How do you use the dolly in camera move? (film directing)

Today, we're going to be going over the camera move that is the dolly in.
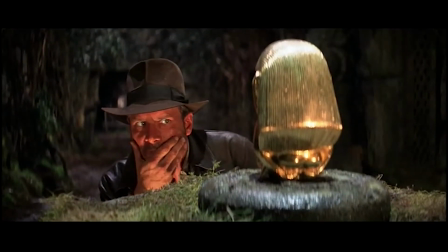5s
What exactly is a dolly, and what it can mean and add meaning to your films. Also, we're going to give you a bonus application that can be used in other camera moves as well. So first off, what is a dolly in film?
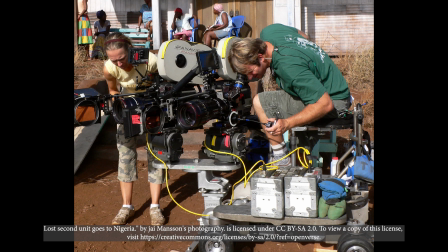19s
Think of it like a furniture dolly with a platform where the camera and cameraman sit,
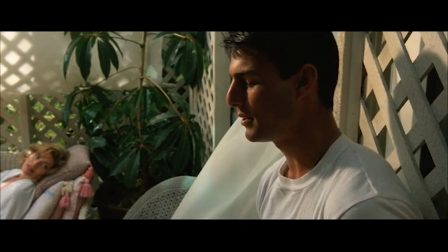24s
moving the camera forward or round or backwards and keeping it steady and in stable position.
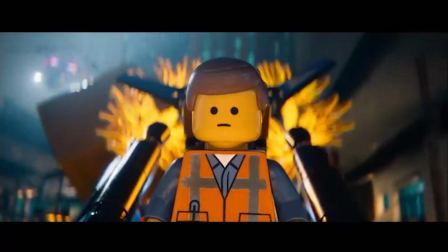33s
A dolly in is when a camera riding a dolly approaches a person or object.
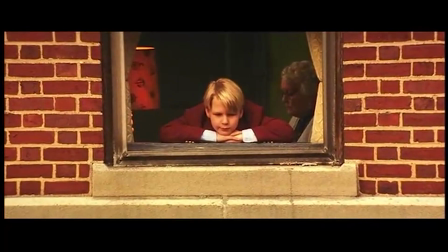39s
Now, it's different than a zoom in that it's actually approaching something and getting the object closer. It's passing by objects as it does that. Now, while a zoom in keeps the same distance from the object, but makes the object bigger in the frame. When shooting a dolly in, there are 3 important choices you need to make. First, when does the dolly in start?
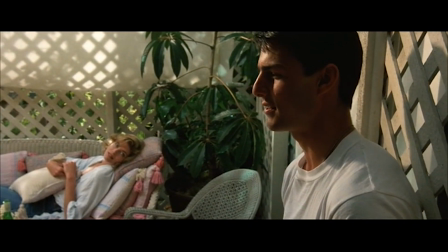64s My folks loved it. Never heard this in years.
2, what is the speed of the camera as it moves? 3, when does the camera stop?
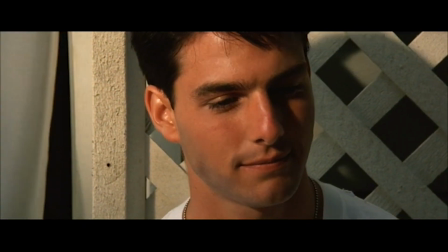79s She died shortly after him. What happened to your father?
Beats trip up these actions into happening. It could be a knowing glance. It could be a moment of specific dialogue. It could be a movement from an actor. All of these are great things to trip up your start, your stop, or change up your speed. When does your dolly in start? So, like in a plot of a story, you have an exposition or the beginning, and then the rising action starts, and that's when the tension increases.
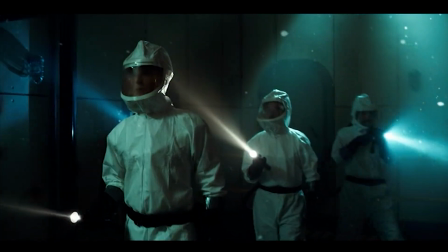110s
Now with a dolly in, exposition happens, and the rising tension is the starting of the dolly in.
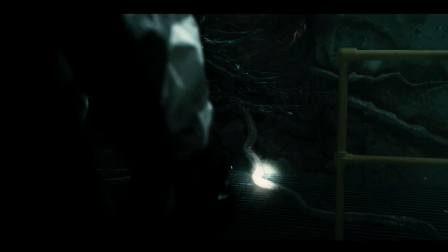118s
And as it goes up, your camera continues to move forward. When your dolly in starts, that's when the tension increases or the intrigue is ratcheted up.
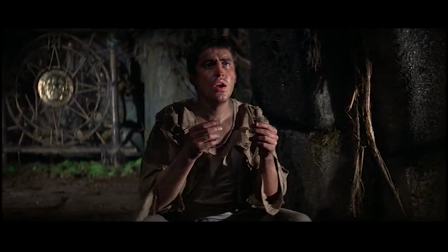127s
Are you cutting into a dolly that is already in progress? Or are you starting when the camera is still and not moving?
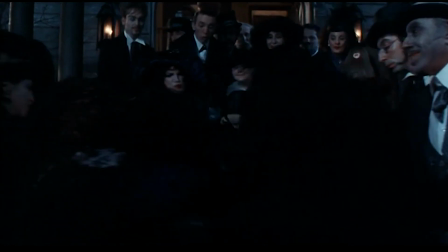And then the action happens and the tension is rising up. Now the speed of your dolly depends on the context of the scene or maybe even the movie. A faster dolly in might be a realization or an action moment.
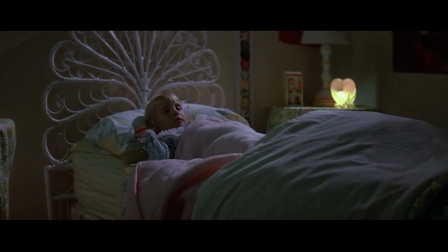161s
While a slow dolly in, which could be more powerful in my opinion, it could be a thriller or a drama moment. And also, changing the speed of the dolly in can add different layers of it. Maybe this is more tension than this. Maybe the tension is escalated further here.
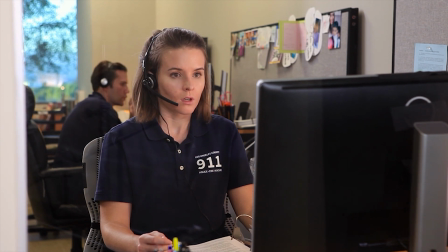177s E, F. That's an F. Second letter.
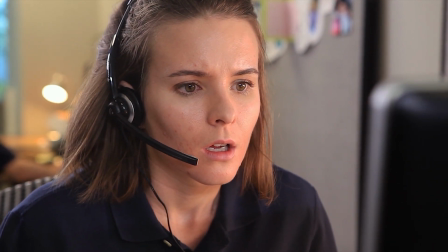Now, when do you stop the camera from dollying in? So, you have the rising action. It goes up and up and up. You reach the top of the moment. That's when the camera comes to a slow stop.
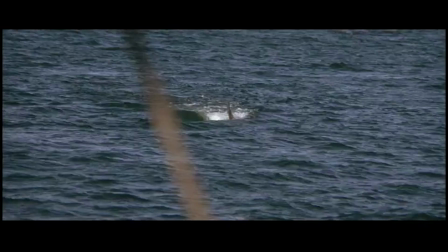203s
What it essentially is, it's like in Jaws, when the shark is riding on top of the water. You can see its fin, the tension's there, the rising tension.
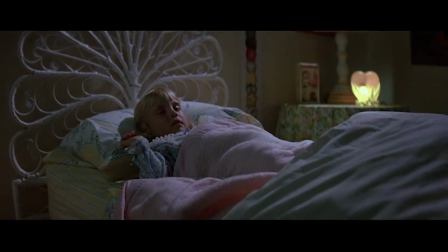210s
It goes underneath the water. The shark is still there, the tension is still there, but you can't see it.
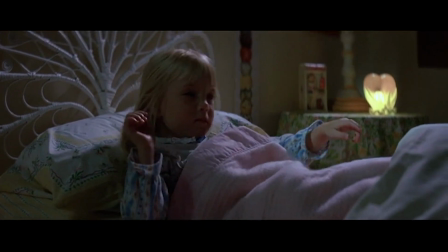217s
The camera has come to a stop. The energy is still there in that moment. And then what happens? Often enough, there is a reaction. There is a moment of dialogue. Something is said. It is the moment that caps off the climax. Sometimes in that shot, we don't actually stop. We cut to a static.